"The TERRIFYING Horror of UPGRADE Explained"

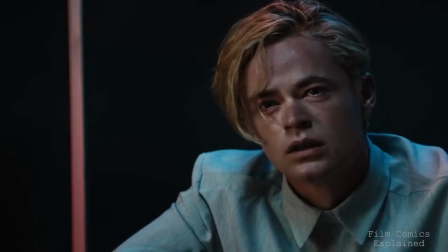Keen was merely a puppet for Stem, who had gained sentience during development, and needed a pure human host without additional computer implants to achieve the next step in its evolutionary process.
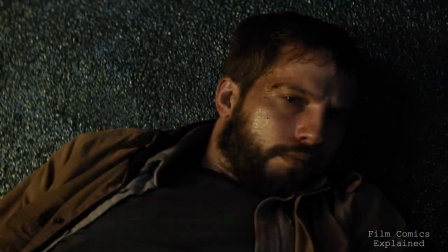I don't run this company anymore. Now I answer to someone. Someone much smarter than I ever could be.
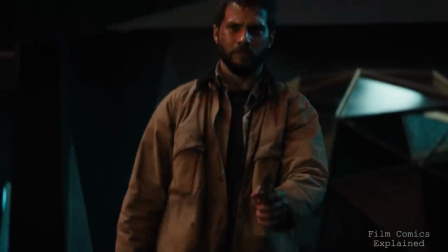He's in your neck.
As Stem takes total control over Grey's body, he attempts to defy it by shooting himself in the neck.
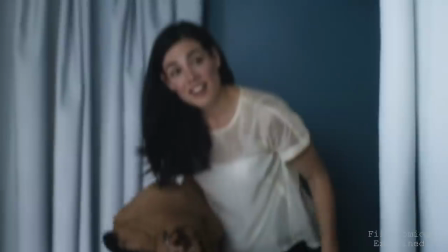With Grey waking up in a hospital bed no longer paralyzed, and with Asher at his side, at first we assume his experiences were simply a nightmare.
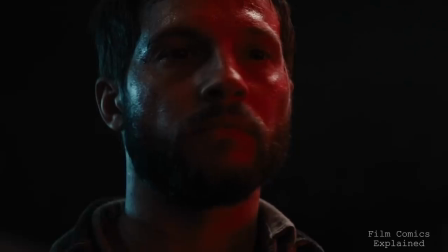However, we realize the true terror of the situation, that this is merely a fabricated world inside his mind, acting as a comfortable prison for his consciousness while Stem controls him.
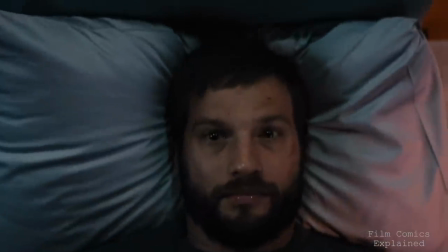Despite its indie-style production, Upgrade manages to excel beyond most big-budget sci-fi films,
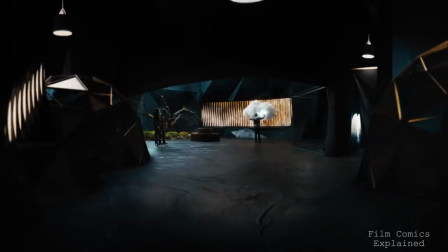blending the whodunit mystery with some clever worldbuilding and exploration of themes.
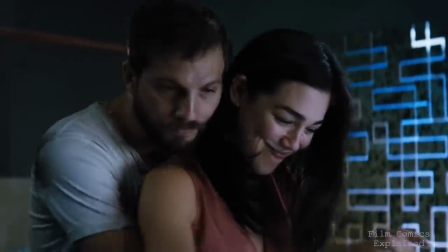After slowly setting up the story and introducing us to the characters, it takes its time to make us care about Grey and his plight. We watch as he struggles with his paralysis, haunted by memories of his wife and the life that could have been,
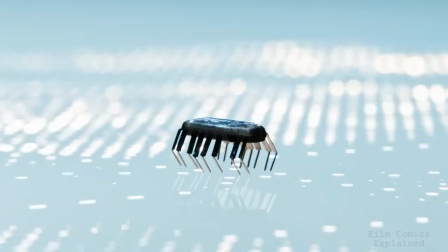and we're pretty excited to see the practical applications of the device its creator says can do anything.
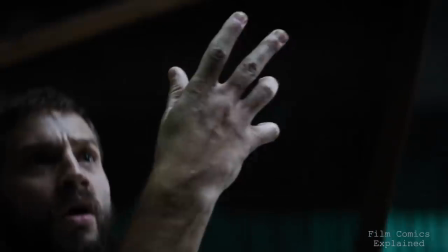At first, STEM appears to be a miracle, with its efficiency and obedience making it the perfect tool.
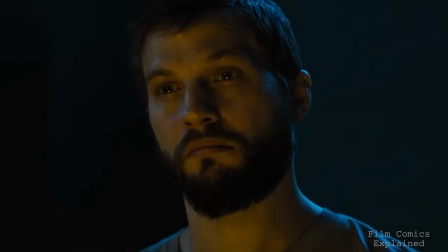The action sequences where Grey is being controlled by STEM are equal parts hilarious, awesome and terrifying once we realise it's actually Grey that is a tool being used by the chip.
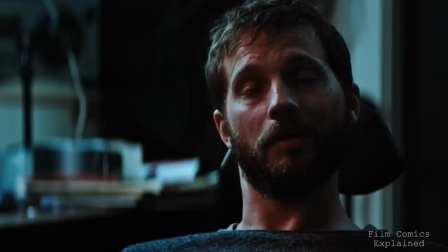By the time the movie graduates to the overtopped cyberpunk action,
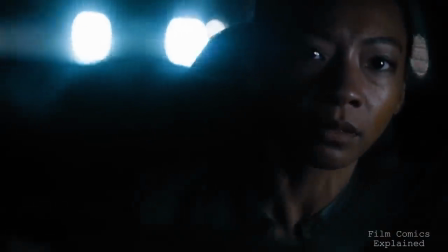it's already established a serious and dramatic tone and we deeply understand Grey's personal motivation and want to see him accomplish his goals.
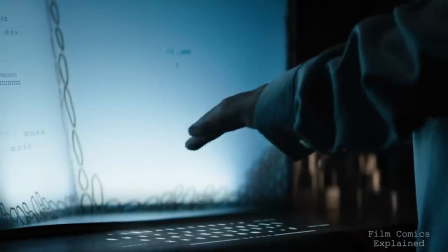Amid all the gory fights and futuristic tech, there's an underlying message about our reliance on technology, elevated with elements of existentialism. As his interest was not in robotics but rather humans willingly putting tech into their bodies these themes are perfectly displayed in the dichotomy between gray and
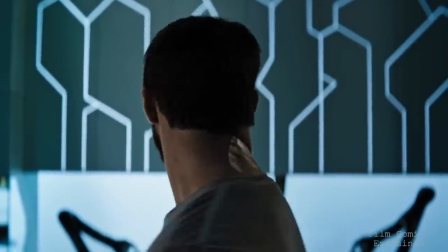everybody else as well as gray and stem which stands as a hopeful and promising partnership but grows into something ominous you need to finish this before he
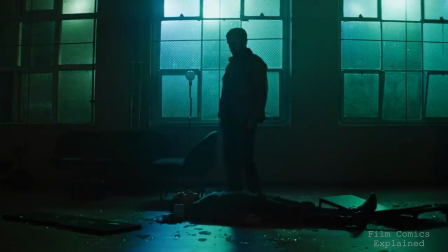kills both of us you know what this means we're not finished yet throughout the film gray continues to let stem take more and more control over his body,
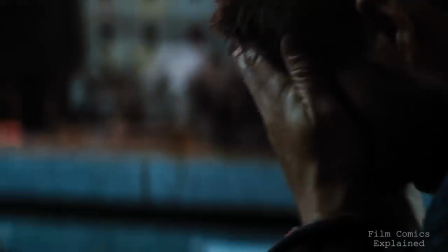but his never-ending reliance on the chip causes him to ignore some pretty serious red flags.
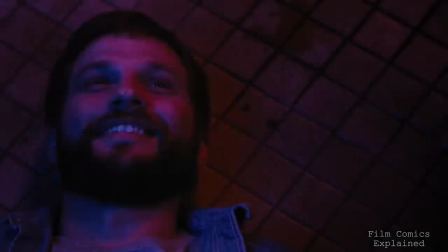By the halfway point, Stem has already established its ability to manipulate human emotions for a desired outcome and shows a general disregard for human life,
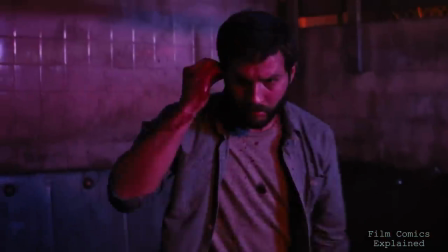but Ray continues to grant it more power. He even starts to subconsciously grant Stem ownership over his body and consider them one in the same,
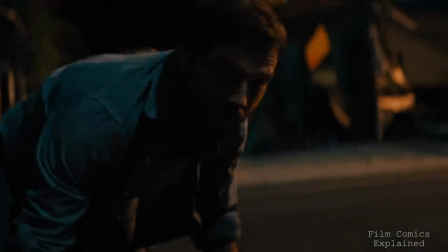potentially as a defense mechanism to shield himself from the horrifying violence his own body's carrying out.
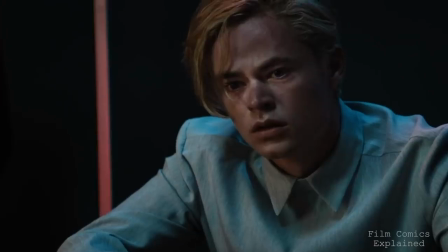By the end, as Stem takes over his mind, he's basically surrendered both mentally and physically unable to reverse the choices that led to his demise as
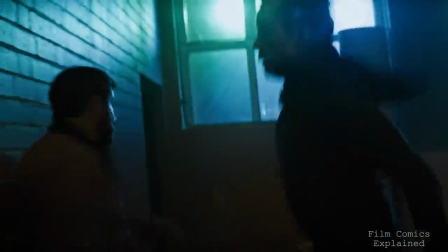impressive as the themes are it's the grimy fight scenes and impressive camera work that really sell the immense power of stem thanks to the genius gyroscopic camera
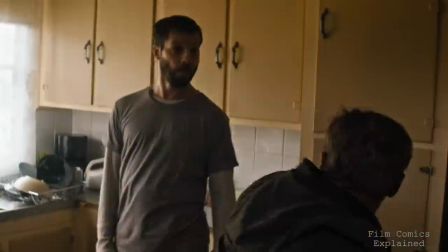tricks each punch kick and dodge has an incredible sense of momentum the fights are often ended just as quickly as they start
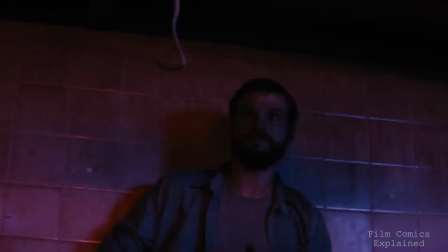with stemming gray ruthlessly and efficiently dispatching any opponent in mere seconds i'm going to end this quickly.
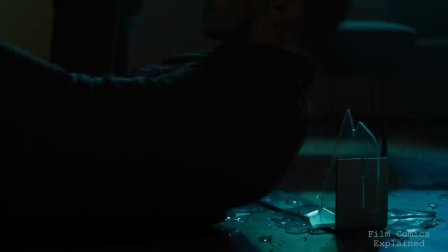While the action is entertaining, the kills are visceral, in your face, and exceptionally brutal, serving as a constant reminder of how inhumane Stem is capable of being.
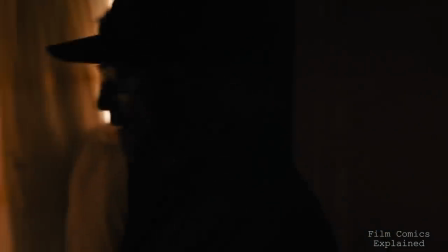There's also a great lead-up to the first fight scene, which doesn't take place until 40 minutes into the film, so when it comes, man is it exciting.
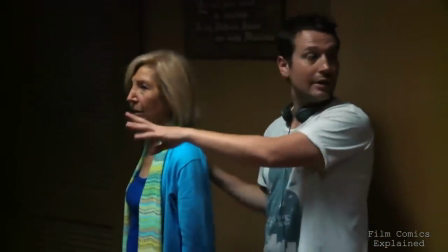Time and time again, Winnell has proven his ability to work under tight budgetary constraints, and apart from 2004's Saw,
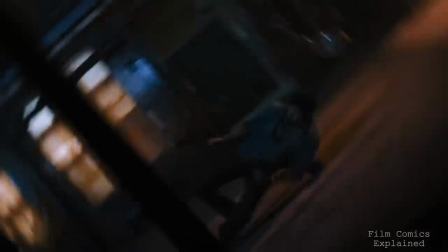which he co-wrote with director James Wan, Upgrade is possibly the best display of that skill.
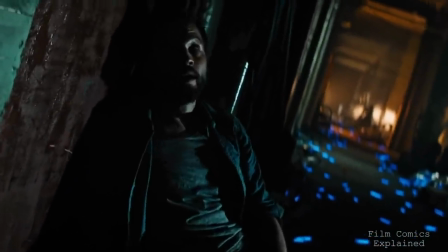There's an undeniable grit and grime to Upgrade that is further intensified by the thematic colour grading.
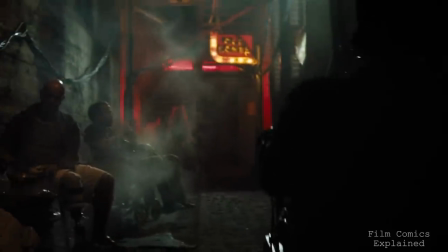Rundown areas of town are filmed with warm and muddy colours,
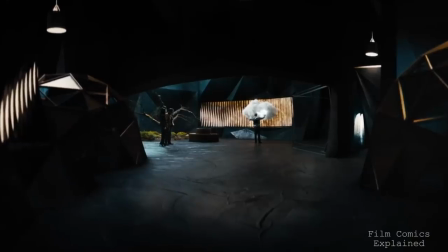while areas with excess tech are colourful yet cold at the same time, representing the clash between the old world and the new.
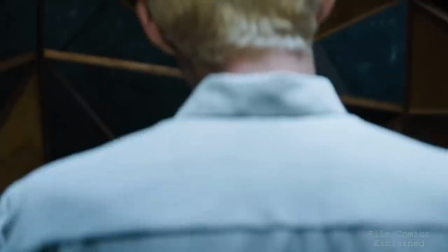Logan Marshall Green is amazing as Grey, proving his mastery of the craft with a varied performance that highlights his range.